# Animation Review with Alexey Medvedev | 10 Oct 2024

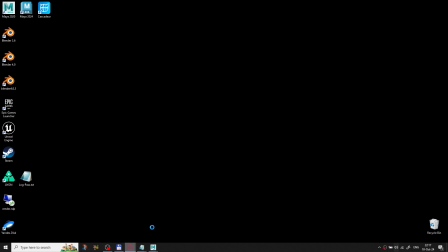17:26 This can help you for the next time when you will have this scene like this.
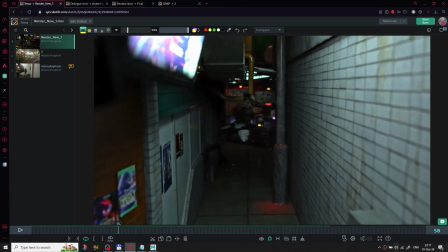17:33 You will get the better result with this. Especially for here, if we look on his pelvis here,
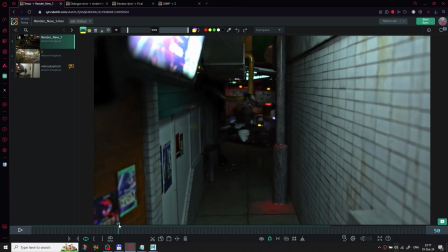17:48 on his hips, yes, we will find that it moves directly straight.
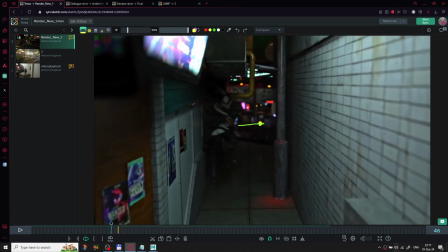17:57 So it's not a jump. He moved like on a straight line, just on us from the left to the right. I think if you will add more gravity here through
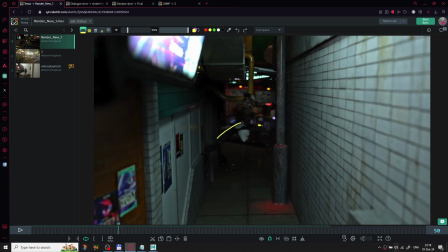18:16 adding these arcs, even small, it shouldn't be like this, like bouncing ball, real bouncing ball, but we should feel that, and we should follow this
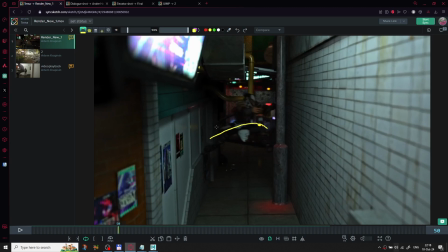18:37 body weight. When he jumps, he should move, he should lift up, and after that go down.
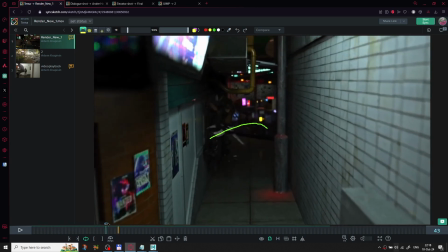Yeah, for this one is okay, this
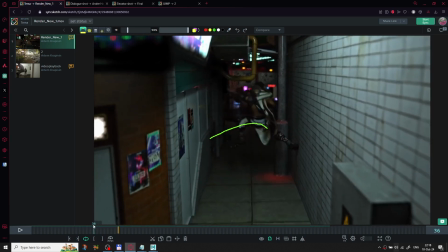18:54 first jump is okay, but I think also if you
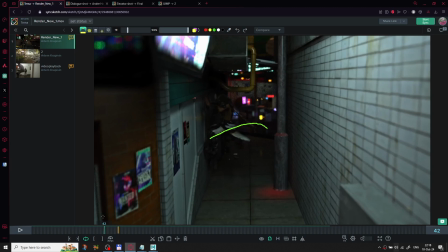19:00 increase this gravity arc, so for the jump also, if he starts lower and after that moves up, and after that something like landing, you will do something like landing here on a wall,
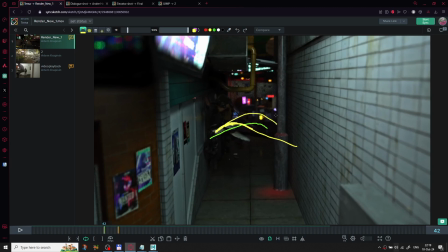19:20 and after that jump here, that would works much better than this result.
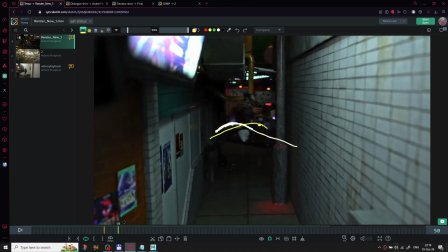19:25 The animation is good, but if you work on just the things like this, I think you will get better result.
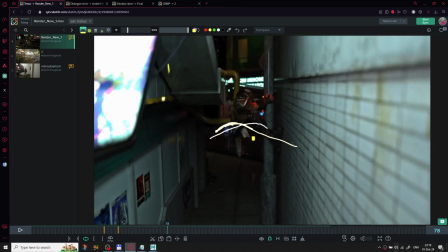19:36 If you fix these arcs, you will get the much better result for almost for free.
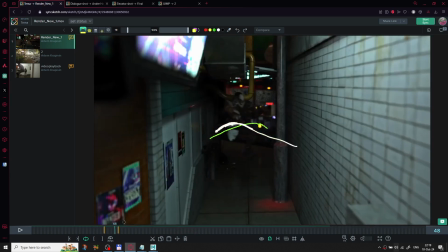19:45 And I think I can see the you know,
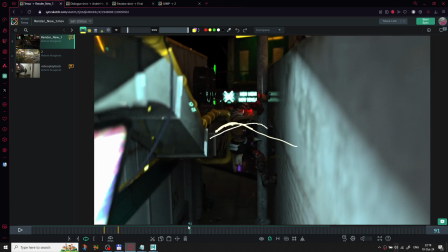19:53 the hands, palms, fingers. This is my I think the my how to say, the really important thing which I always
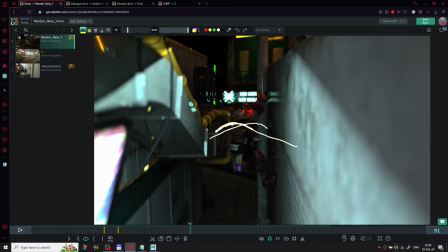20:09 spending a lot of time to watch and paying attention, especially when giving some critique to animators.
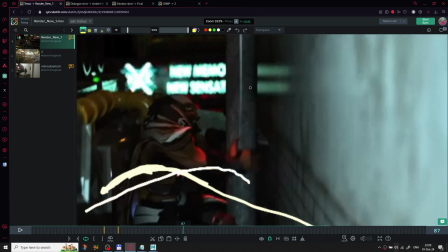20:18 I think here it looks like hand, yes, it starts like this, but from,
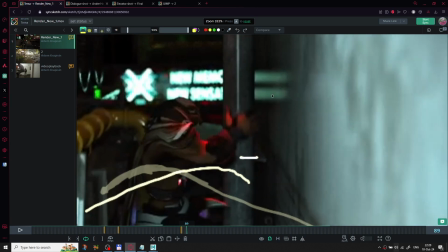20:28 I think, this point, from even from this pose, we have this
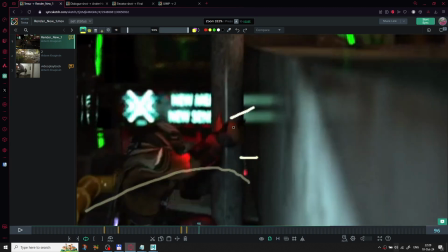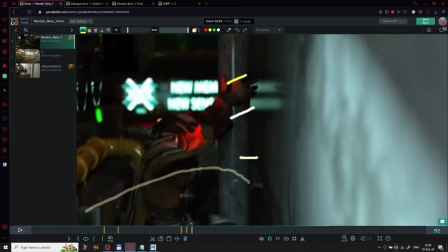20:43 angle, and here we have this really the same angle of the hand, and that peaks, you know, that's
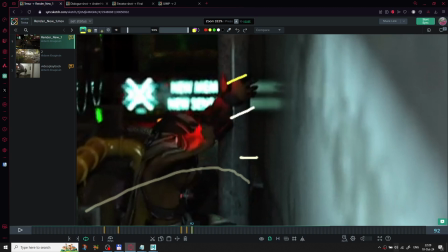21:02 my eye, how to say, I apologize for that. caught, yes, that's easy word, but I forgot that.
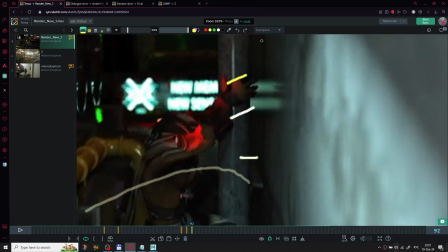21:20 That caught my eye, that couple of frames,
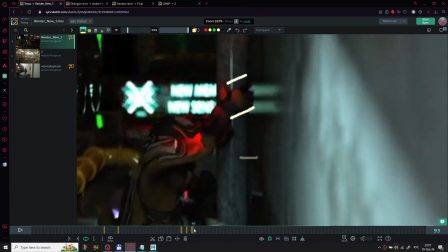21:27 you are shifting the hand, but it has the same angle here.